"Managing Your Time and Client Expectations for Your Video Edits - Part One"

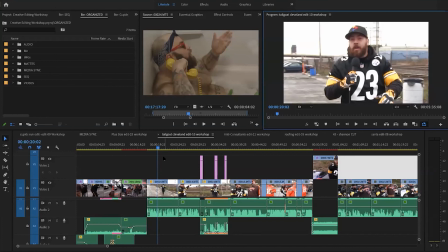So if you guys didn't notice, that was considered a cold open. I know the sound was really low on that.
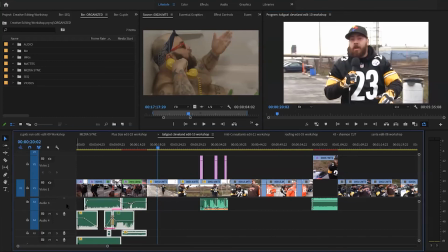I want someone to fix that. I kind of do, just for fun. But basically, that was just a piece of,
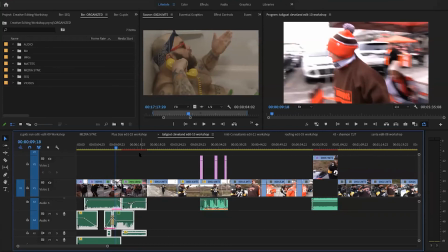where obviously Matt is picking on someone in Cleveland, and then we cut to like a false opening of the old show Drew Carey. And if you even notice, like we barely even show all of it. I even cut real hard out of it because especially on Facebook where this was going,
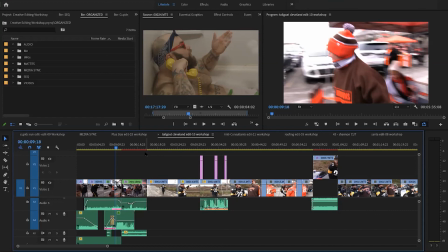is like the attention span of anybody is it. Once they realize the joke, which was I almost called him Dana Carvey, Drew Carey. Once they realized what it was, they were kind of over it, and I just cut out as fast as I could. So I'm gonna show you another moment, which is very similar of that.
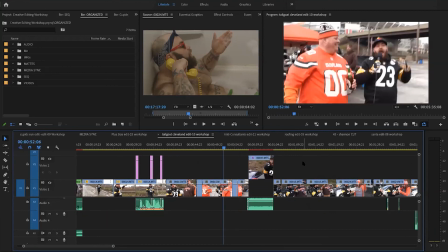And this is basically like a bring it back joke kind of thing. So for now, he's like back and interviewing everybody.
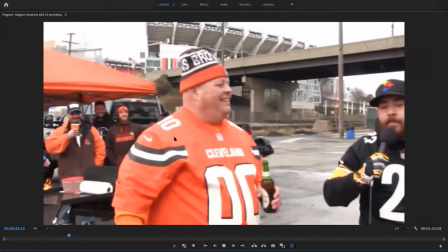The former boxing champion Butterbean is a Cleveland Browns fan. Butterbean, how do you feel the Browns are going to do this year?
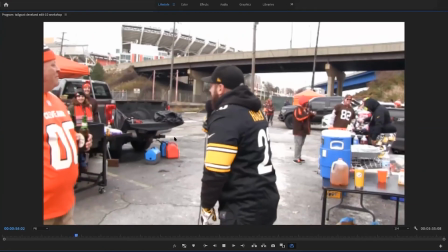Get out of my house. Makes sense. They all live under a bridge.
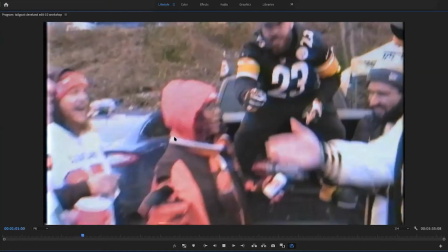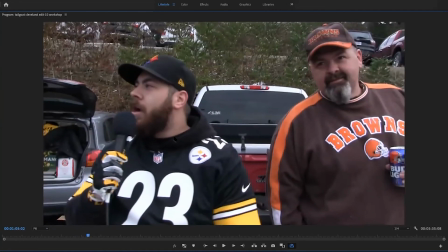Jim, how long?
And you can see that was just a quick, bring back the joke, because we were done with that guy. The interview had nothing left. And, bring back the joke, quick clip of something fun. And it could have been anything with editing. Maybe you had some B-roll that you could move around.
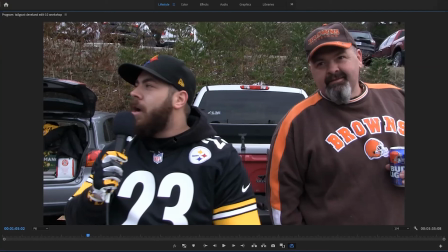But basically, you need to make that jump from one part of the video to the next.
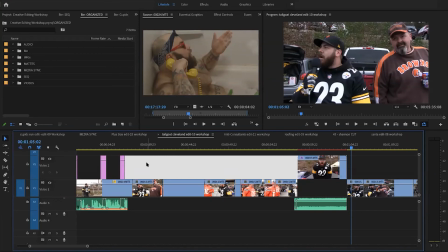I know another note. When I really started noticing this was a big deal, is especially with like Facebook, I think. And I guess YouTube has the analytics too. If you are one of the people that dive into the data and look in your analytics, they'll show you when people actually are clicking away.
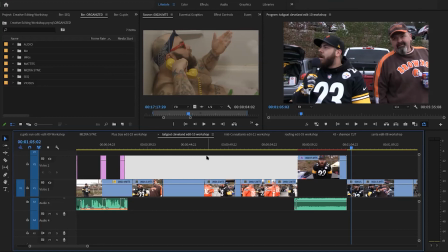And one thing I noticed was like, even if the video or the piece was very good and very entertaining and I had like high marks, no matter what the next thing was, if I did not have a good transition,
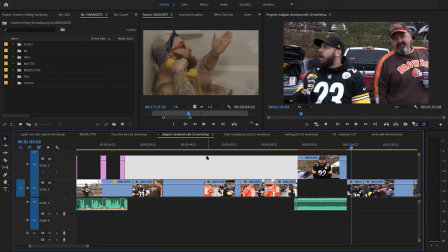they weren't going on to the next thing. And the way I thought about that was, it's like having a really good meal and then you're done. And so you got to find creative ways to get them to move on. I think one example was Portlandia. If you ever watched the comedy show Portlandia, when they're kind of done with the sketch,
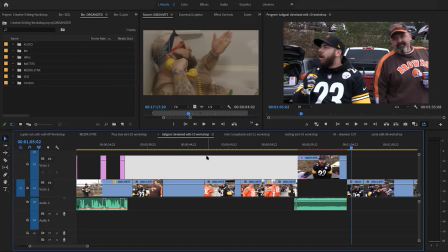they have like a exterior shot of like, or something that happens till the next sketch. And it's usually like real quick loud music or something like that.
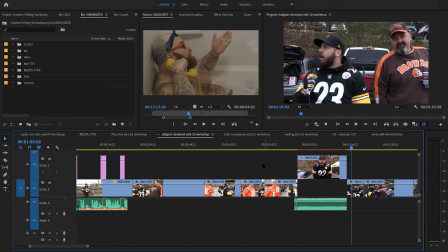And then right into the next bit. Let's go back to my notes, guys.
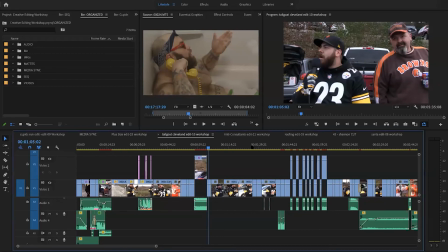So yeah. Oh, yes. I'm going to give you another example of this.
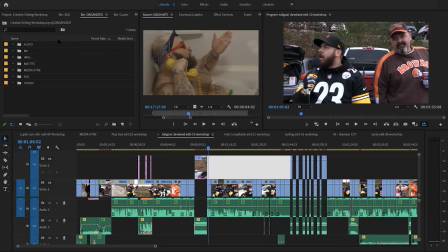Whoops. Do you know the most annoying thing with the Zoom is all the faces are all over the place, and I need to get to there we go.
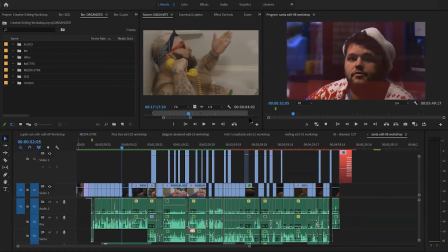Moving you guys around. Move over here.
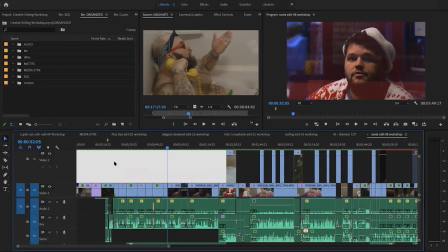All right, so this project was a Christmas video that we made for fun.
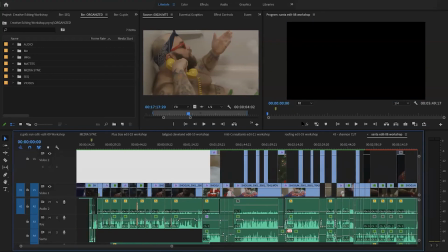And I just want to show you guys the transitions, but actually I'm going to show you the opening too, because it's a nice opening.
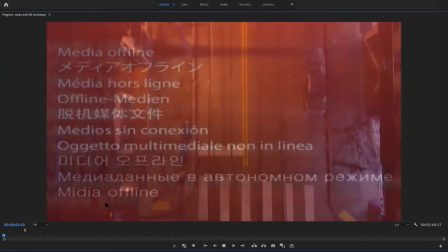Hopefully this works. Oh, that's what I was afraid of. So I'm not going to show you the opening.
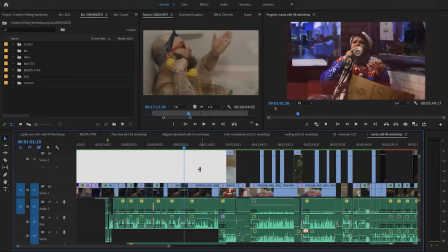Yeah. You know what? I think I just got something on that shouldn't be on up top here.
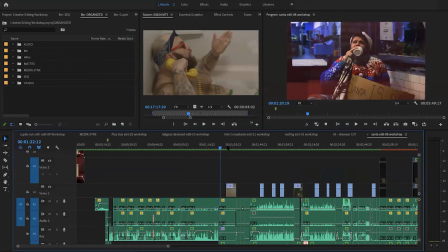Yeah.
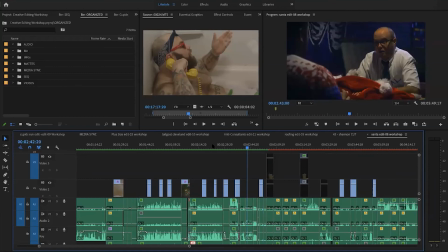Sorry guys, give me a minute. There we go.
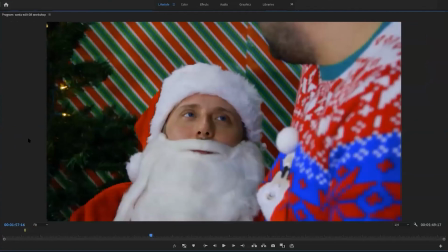All right, so this guy still believes in Santa Claus, basically, and he's talking to Santa.
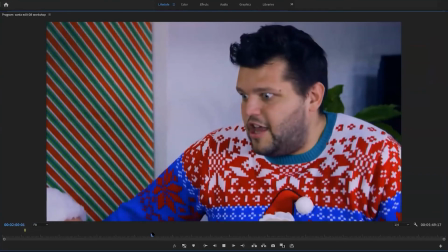One eye doesn't close all the way, but I mean...
Actually, I want to forward to the ending so I don't show any inappropriate parts.
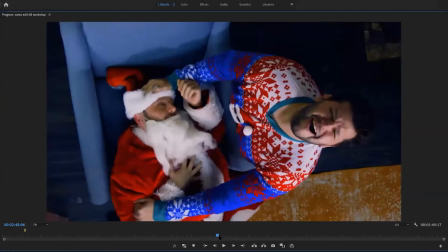There we go.
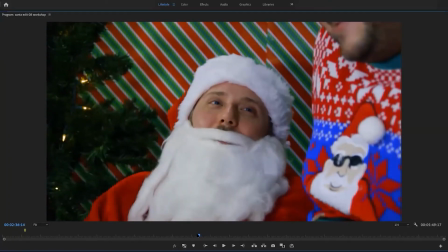So what happens here, Santa's not feeling good, and the poor guy doesn't make it.